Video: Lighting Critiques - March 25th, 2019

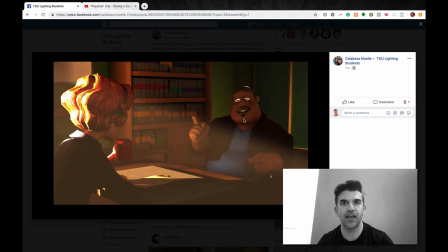[0:04]
Hey Calabaza, how you doing? I am very excited to have a quick video critique of the animation lighting test that you posted.
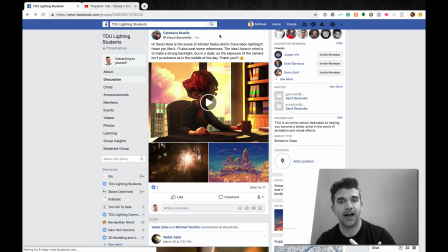[0:12]
I think this is really, really neat stuff. I like the reference that you posted. This makes a huge difference.
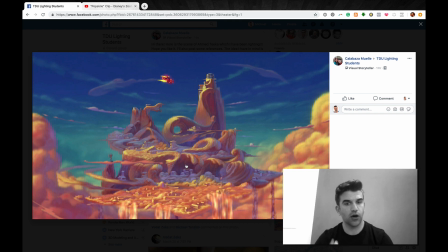[0:18]
I love the lens flare look. I also love this super colorful pinks and blues look that you're going for as well. I think this really helps dial in the aesthetic quality that we're going for, and that's huge for helping us establish the look.
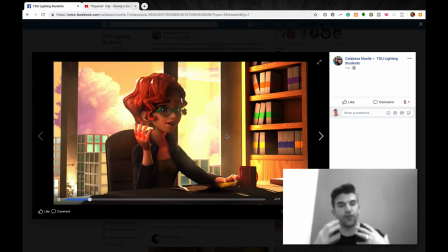[0:32]
So looking at the video, one of the first things that I noticed is that, and you talk about this a little bit, you talk about the exposure.
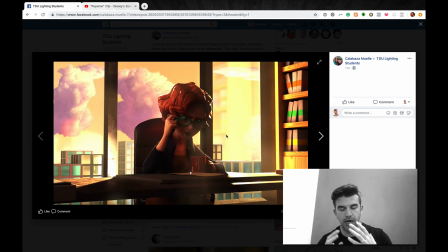[0:40]
And for me, whenever you're shooting an interior, you're going to expose for the interior space, specifically for the characters.
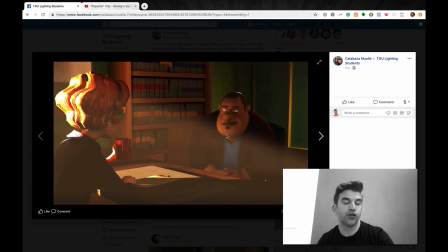[0:48]
And this feels like it's exposed for the exterior and allowing the characters to go darker. So I would lift the overall interior and allow some of these
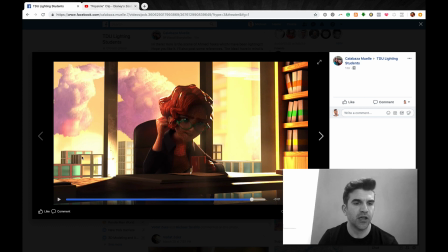[0:58]
background elements, like we can see the perfect contrast of all these windows and everything. We can see the darks, the clouds. Allow all of that to lift up and allow that to become a glowy element, and then allow that light to come in and really rattle around inside that room.
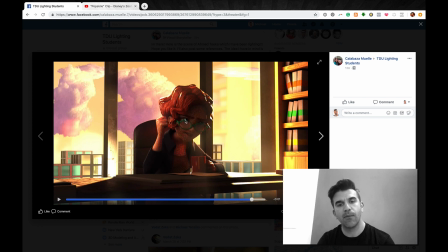[1:12]
Because right now we're losing a lot of the character in here. I mean, we've got the specular highlight there on the eye.
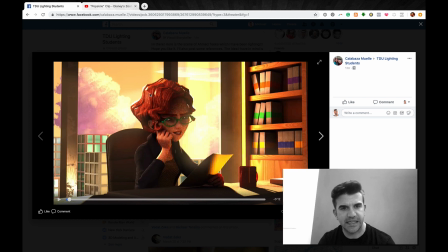[1:18]
Oh, one small thing to look at, there's just like a seam right here in the hair. It looks like a texture. It doesn't look like a light, but just something to be aware of. And then, yeah, because like this light's going to come screaming and it's a bright sunny day and it's like hitting right here,
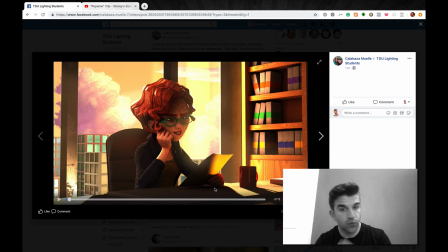[1:33]
but we're not seeing any of it bounce up in this region here. And I really feel like we would see some of that.
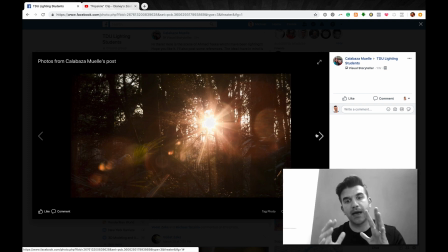[1:38]
So I would actually look for this reference. If it was me combining this with this, I would look at one thing. Actually, and I wanted to point out something with this lens flare. You've got a really cool start going with it.
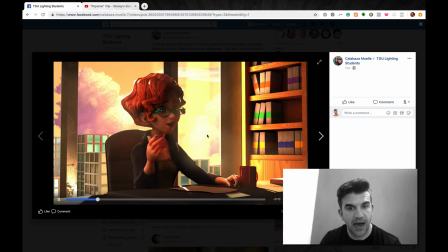[1:51]
I would just
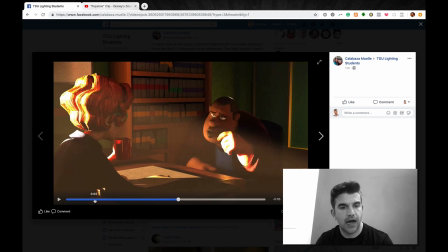[1:54]
soften the rainbow ring on it because it's coming through a little bit steppy.
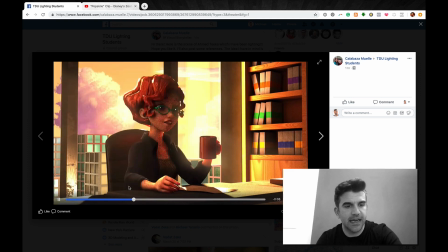[2:01]
It's like in that thing, it kind of steps in.
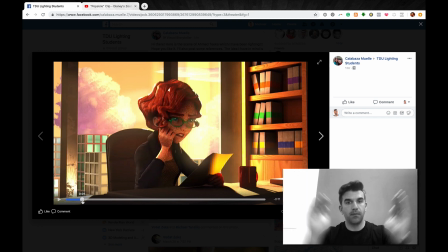[2:04]
It's like you feel it go like like, and I would expect it to be like a smoother one. So I would maybe take you can keep the rainbow in, but I would just kind of soften it so it's not just like such a hard ring, and just make it like a softer bloom.
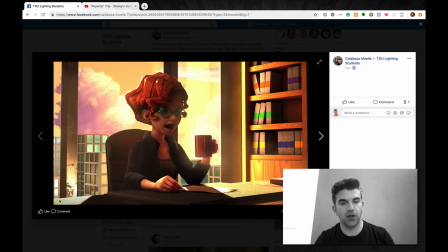[2:22]
And then it would just kind of like flow in and flow out. I do like some of I think there's something that pops in here at the end.
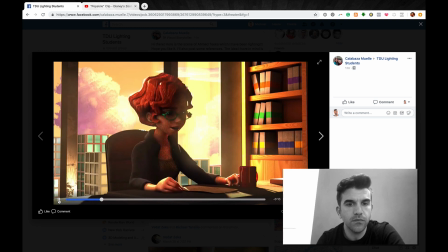[2:28]
There is some other artifacts that happen out of it. Like this is nice.
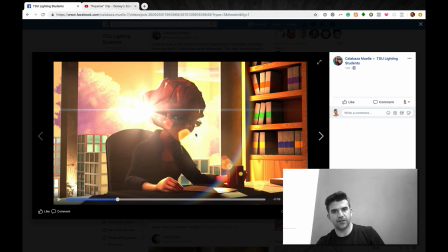[2:34]
We've got that. I would just, like we've got this little hexagonal thing right there. But then I would, again, just watch out on this side of her, because we're having all of this light that is causing all of these lens aberrations, but we're not getting a lot of light wrap on her. It's almost looking like a hard edge on this side.
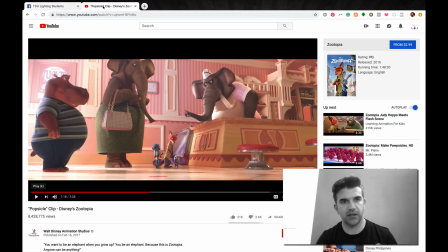[2:52]
Okay, so for the reference that I would choose for this, and this is a scene that I've always loved, is the popsicle scene from Zootopia.
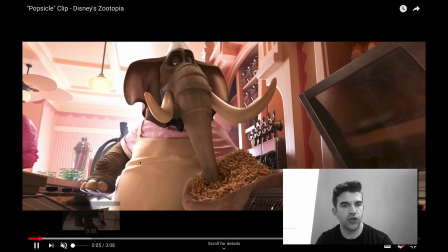[3:00]
So I'm going to turn the volume down here. So you can see we've got like this bright exterior, same basic idea of what you're going for.
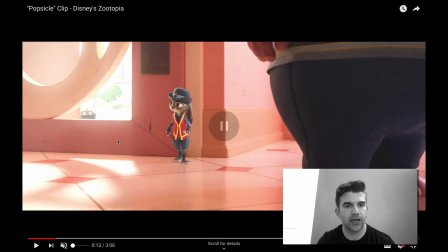[3:09]
And of course, you can go a little more high contrast to kind of get the mood, but like look how bright we're seeing the outside world here versus the inside,
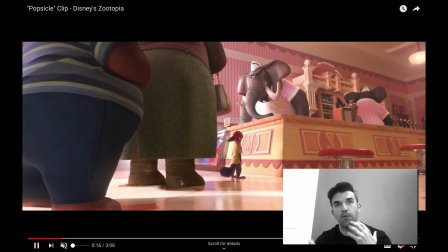[3:17]
and that's because we're exposing for the characters and we want the light to kind of bounce around that interior space.
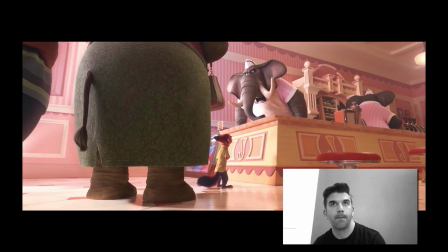[3:22]
And I think that this really kind of feels like those pinks and warms that you were going for in your reference images.
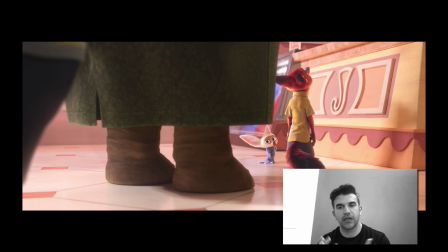[3:30]
I know you might have been looking at for just the sky, but I think you can use that sky to build upon the rest of the image.
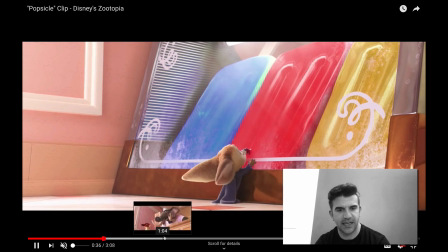[3:36]
And there's one shot in particular, I got to find the artist that did it and just tell them that they did a great job. This shot right here, I love it.
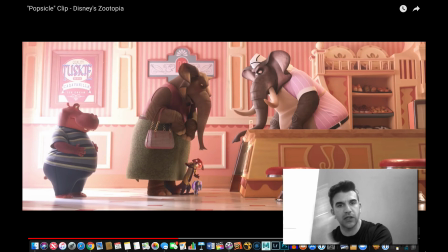[3:42]
I just love, like, we can't see the window, but we totally know there's light coming in from this side of the screen and falling off across. He's like in a deep dark shadow here, but he still kind of reads, and then making sure that the little teeny tiny guy right here reads as well.
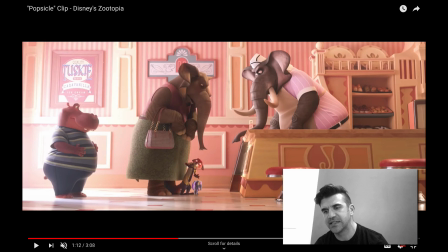[3:56]
Just really good stuff. And then there's just some subtle highlights of specular highlights on the seats and on the rims, and it's just I've always really liked that shot.
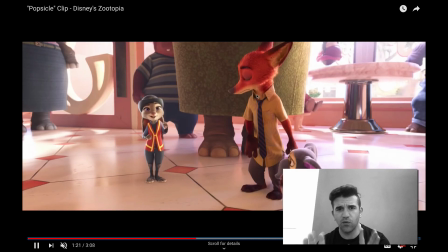[4:04]
These two, just any of the ones from that kind of profile angle.